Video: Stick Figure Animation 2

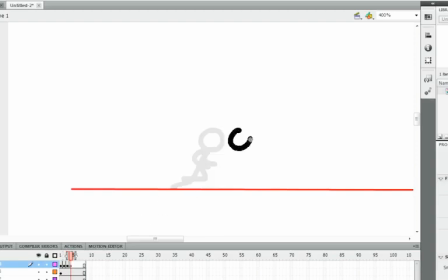[8:20]
His head goes there. This leg pops up like that. This leg comes out, and then his arms are already out here. Next his leg is gonna just come down.
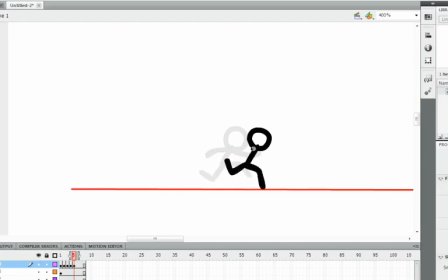[8:38]
This leg is gonna come up. His arms are gonna start to come back towards his center.
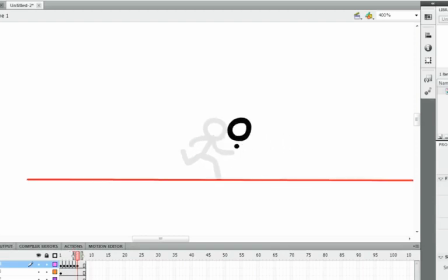[8:45]
His head keeps going on the same line. His body is about the same. This leg is still planted there. His leg is here. His arms are inside. And then his leg pops out.
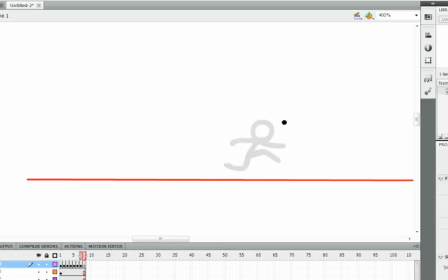[9:02]
This leg pops out here. And then his arms are like that. And then his leg goes down. Let's see how that looks.
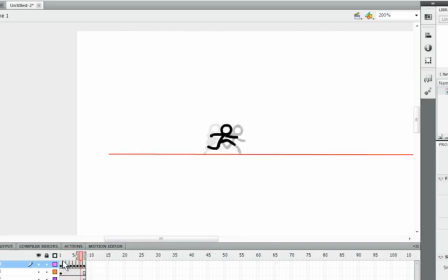[9:19]
Yeah, he's running pretty fast. But you get the idea.
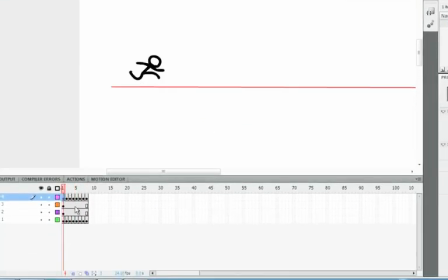[9:25]
You can make them run as fast or as slow as you want. If I decrease the frame rate, it'll look better. Also, if I go in between, it'll look better too. I'm just gonna do that real quick.
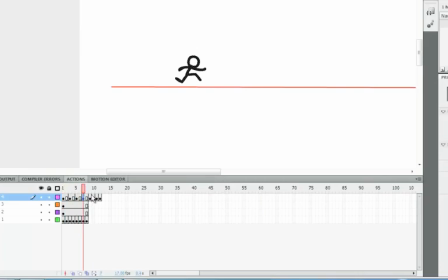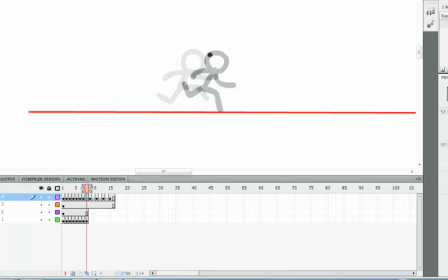Okay. Yeah.
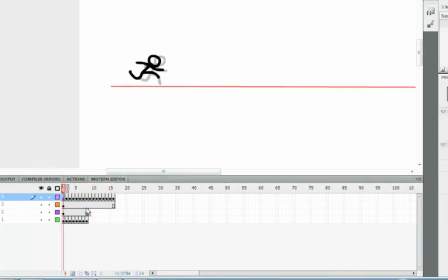So that's how you make a that's how you make
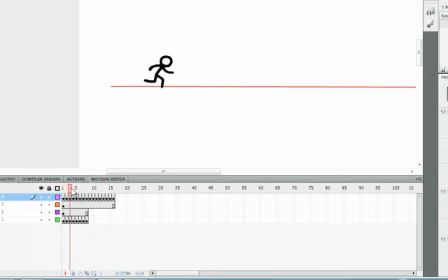[10:28]
um your stick run. I hope that makes sense. Um how you want to make the general movements and then fill in between. As you could see,
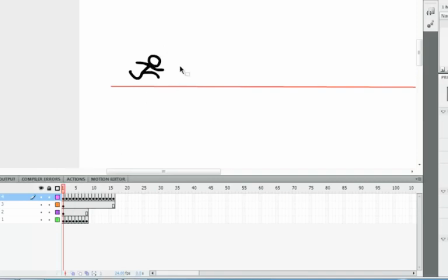[10:45]
when I did it before, when I just made like frame, it looked really fast and choppy. But then when I added frames in between, it looked a lot smoother. So I hope you guys can get used to doing that to make your animations smoother.
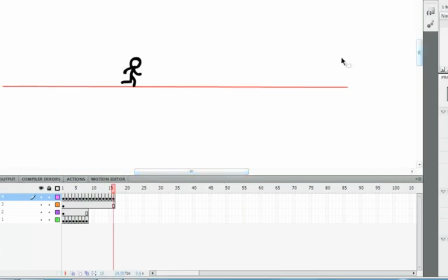[11:06]
Okay, let me just do another quick example of key to key animation,
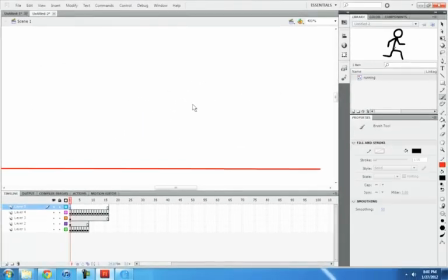[11:13]
or a keyframe to keyframe animation. So, God, what should I make him do? Let's say I have my guy and I make him do like a spinning kick and then land on his knee and arm.
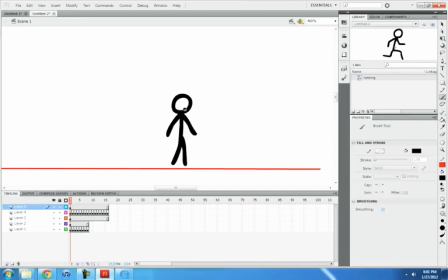[11:32]
Gosh, that's gonna be hard. Okay, I'm just gonna. The first pose is gonna make him crouch down and get ready to turn his body because he's about to kick this target in the background right here.
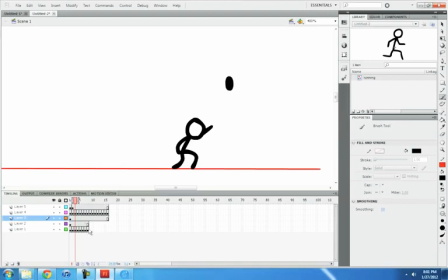[11:52]
That's his target. And then he jumps up. Okay, his arms are back here. Wait, yeah. Wait, no, his arms.
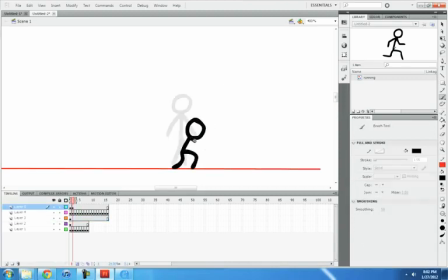Okay, his arms are there because he's spinning up to spin that way. And then he wants to kick his target. So he jumps.